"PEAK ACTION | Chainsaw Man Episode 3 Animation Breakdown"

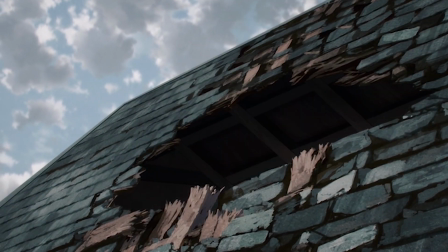248s
Throughout this sequence, his arm never stops moving, and that's not just the animation team showing off, it also gets across the fact that it's mad.
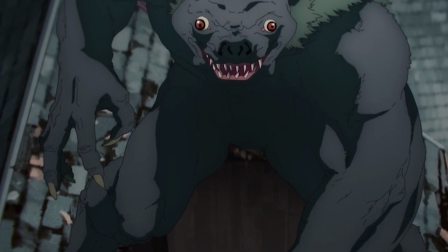255s
The art of conveying emotions through body language is rare in an anime, but I'm glad to see that it's still there.
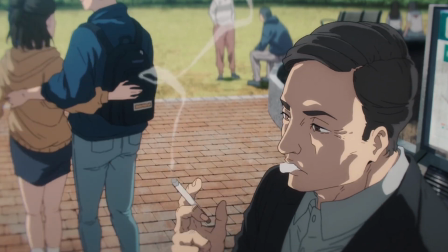261s
Following that, we can find 4 consecutive crowd shots, and they can't keep getting away with this. How is every crowd shot 2D?
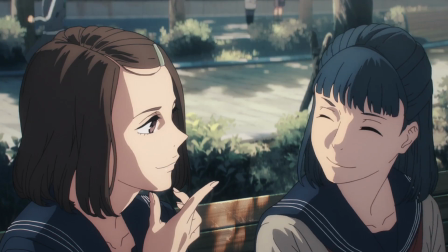267s
Every shot featuring a crowd is hand-drawn, which is extremely impressive in and of itself, but it's not just basic 2D animation.
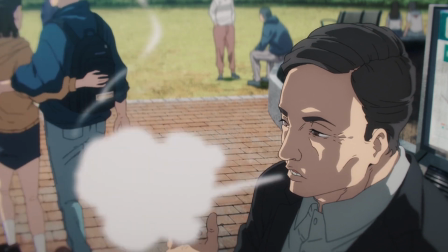273s
Every background character has unique character designs and a distinct look, including different facial expressions and mannerisms.
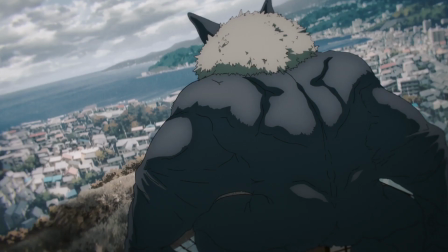280s
They are also heavily detailed and often actually animated. More amazing artwork follows which leads us to the flashback sequence.
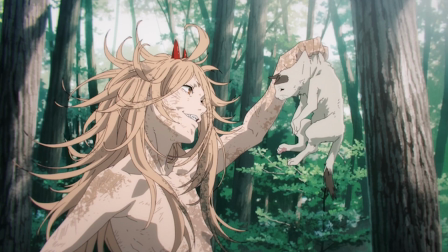287s
And just look at the detail on power. I'm not entirely sure if it's hand-drawn or a compositing trick, sort of like a filter.
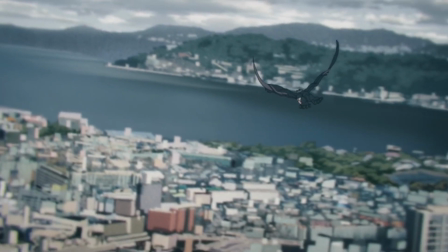293s
Comment down below if you have a clue. You can feel the weight behind the bad devil flying off and you can see some amazing character acting as the bad devil talks. It was there in the first episode as well.
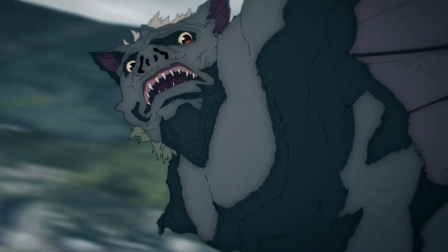302s
The devils have top-notch character acting, which is really impressive as they don't have the same design and proportions as the human characters, so they move differently.
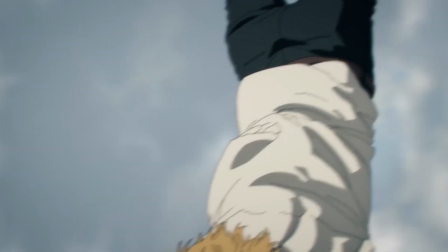310s
As the devil shakes Denji off, he flies around wildly. He goes behind the non-existent camera and then back in front of it, before being grabbed.
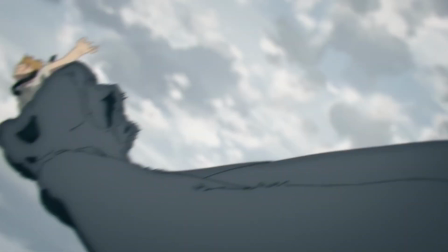317s
Remember what I said about certain scenes going for that camera is struggling to keep up feel? Well, this is one of them.
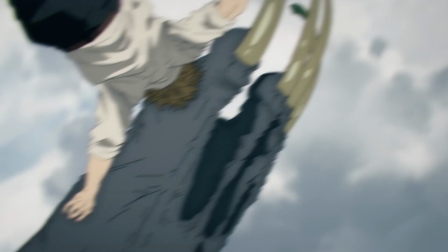322s
There's a fair bit of blur used in this scene, but Denji does appear to be somewhat off-model during this sequence, so I understand blurring him.
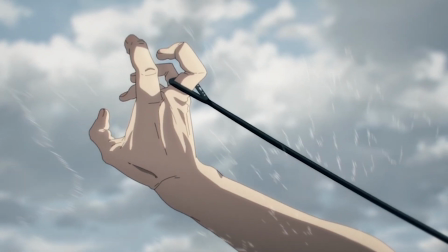329s
Blur isn't always a bad thing. This is followed by that iconic shot of Denji pulling the cord.
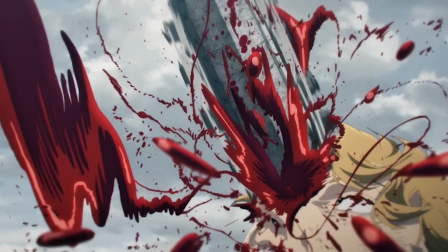334s
I had previously mentioned that it was a Tatsuya Yoshihara cut and many of you disagreed. Well, I still feel it's Yoshihara with Tanaka corrections on Denji's face.
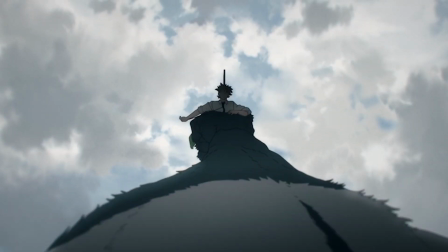341s
Those effects have to be Yoshihara. A slow zoom in follows, although every frame here is separately animated.
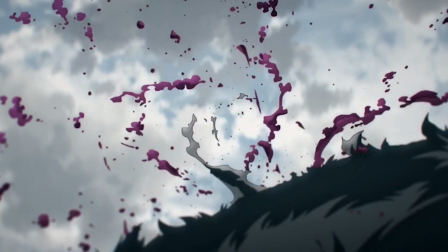347s
Some impact frames and some effects later, Denji has left the frame.
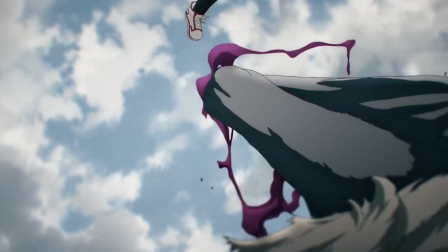350s
As the non-existent camera pans upwards, Denji re-enters the scene with some chaotic slicing and more impact frames.
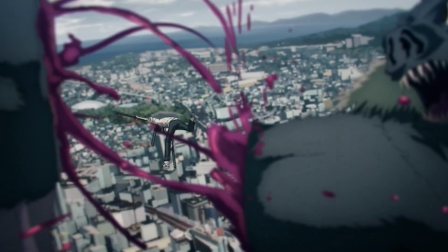356s
Just some amazing storyboards and amazing animation to accompany it.
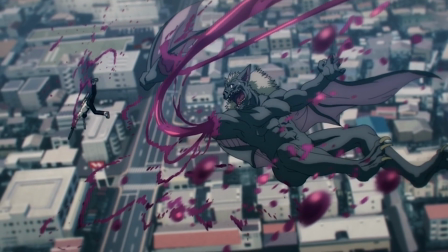360s
A tiny nitpick, they should have held on to the close-ups of the devil and Denji for a bit longer before going to the wide shot, but that's a tiny tiny thing.
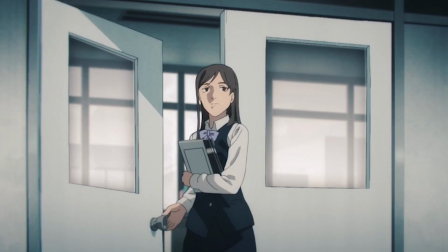367s
Let's also not ignore the unnecessary character acting on a random character as we get to the most awkward looking cut in the entire episode.
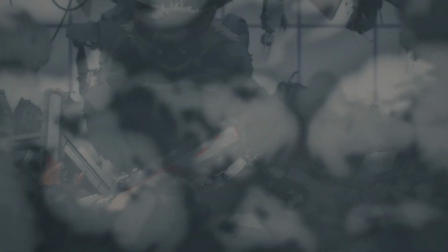374s
A slow zoom into the smoke which abruptly cuts to a completely different frame which then awkwardly disappears to reveal Denji and the bad devil.
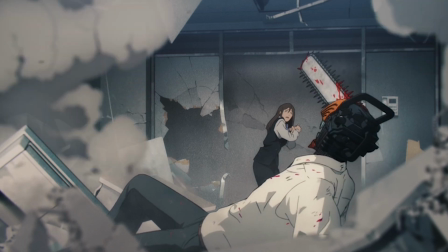381s
We are getting to the heart of the action here and Denji is partially CGI, but not entirely, maybe, I'm not very sure.
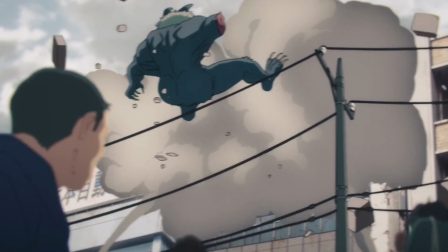388s
The bad devil flying out of the building looks like it was filmed by somebody on the street below said building.
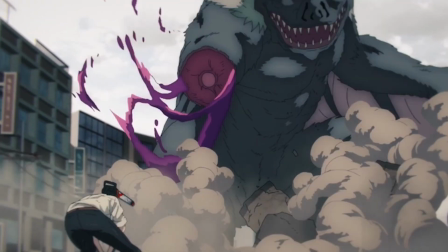393s
I really like the storyboards. Denji is actually hand-drawn for several cuts after that. Some amazing debris and effects animation follows.
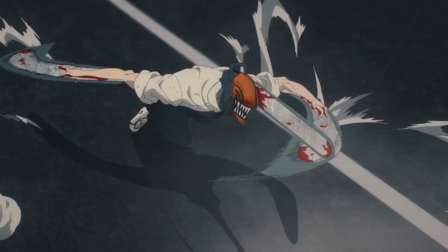399s
Denji's chainsaws almost feel like they're made of rubber as there are some aggressive smears on them, but it gets across the weight as well as the speed.
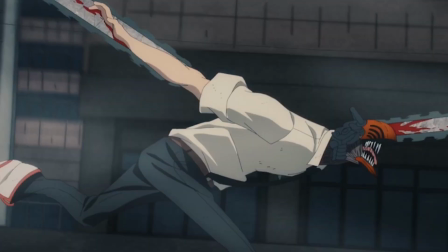407s
Denji's body distorts to unnatural degrees as he runs towards his opponent.
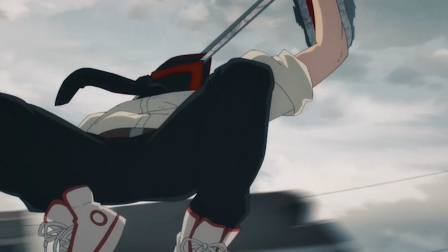411s
He jumps out of the frame and is reintroduced into the scene seconds later as he is jumping over the camera and slashes the devil,
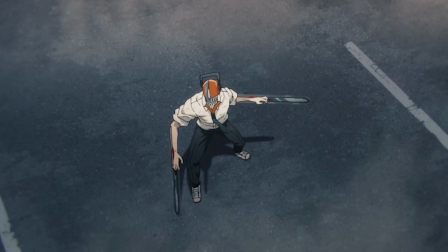418s
with some digital effects thrown on there as well. Some amazing debris and smoke animation follows.
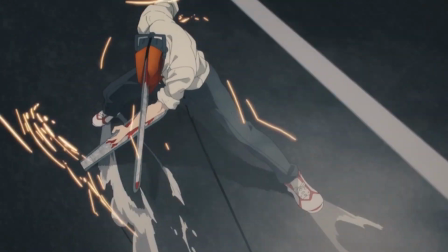423s
Most of the smoke looks like Tanaka's work. It's also worth mentioning that Denji was hand-drawn throughout this entire sequence.
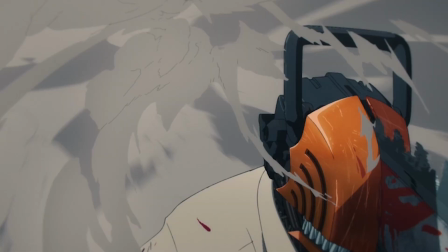429s
A cool cut of the now CGI Denji emerging out of the smoke followed by the bad devil doing the same.
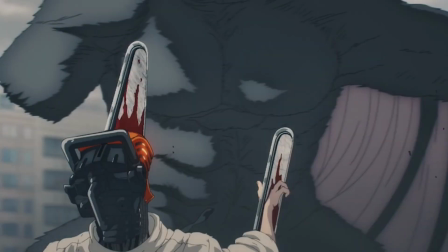434s
More quick action featuring more CGI Denji, but this time he has a gloss to him. Looks really nice.
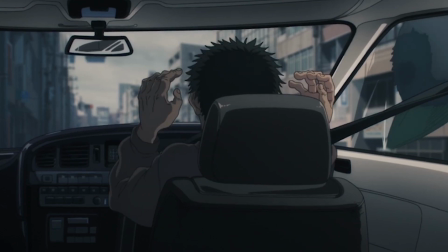440s
I really like how the devil picking up the car is framed from inside the car itself. You can see the scenery change through the windows.
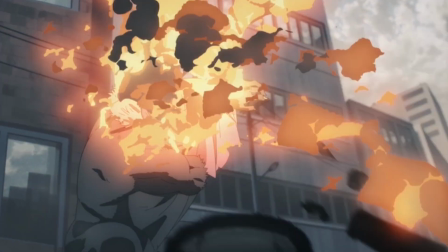446s
The car exploding in the devil's face is animated by Rikimatsura. Some amazing effects animation which is to be expected.
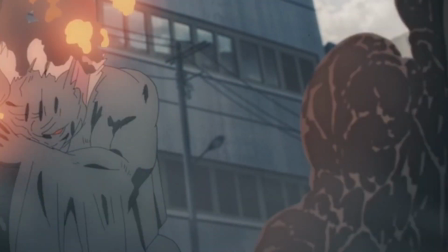452s
I think the column of smoke in the background is done by someone else as it wasn't there in the original Gengar.
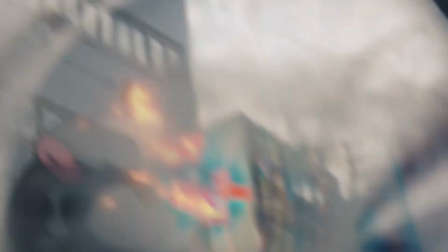457s
The bad devil then unleashes some sort of a sound waste attack which is wonderfully complemented by the compositing.
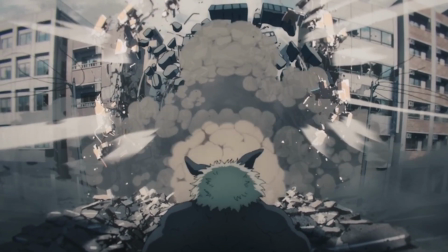463s
Some incredible debris and smoke animation follows, none of which is blurred which is a huge win.
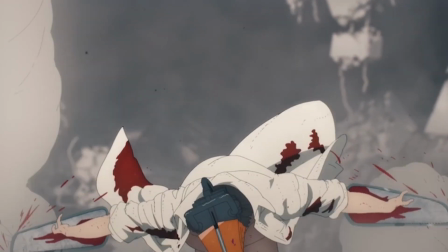467s
Denji's re-transformation is next and I've already talked about this scene in a trailer breakdown.
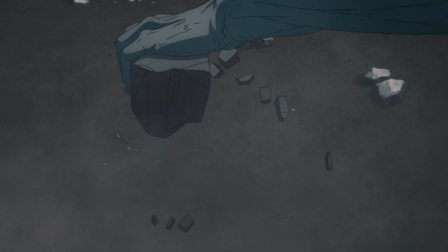472s
Denji hair is fully 2D, but in the next scene he switches back to CGI. There's a really nice cut as the devil throws a huge chunk of debris at Denji which he cuts with ease.
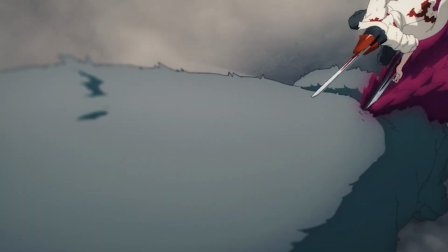481s
The camera work and perspectives are really well done here. Denji slides up the devil's arm and cuts through, emerging out of the resulting blood.
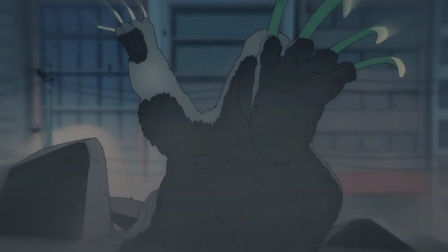488s
He's 2D for this scene, and the devil goes flying. The background animation during the same is a bit janky, but the next bit of background animation is quite good. A bit of a mistake in the next cut.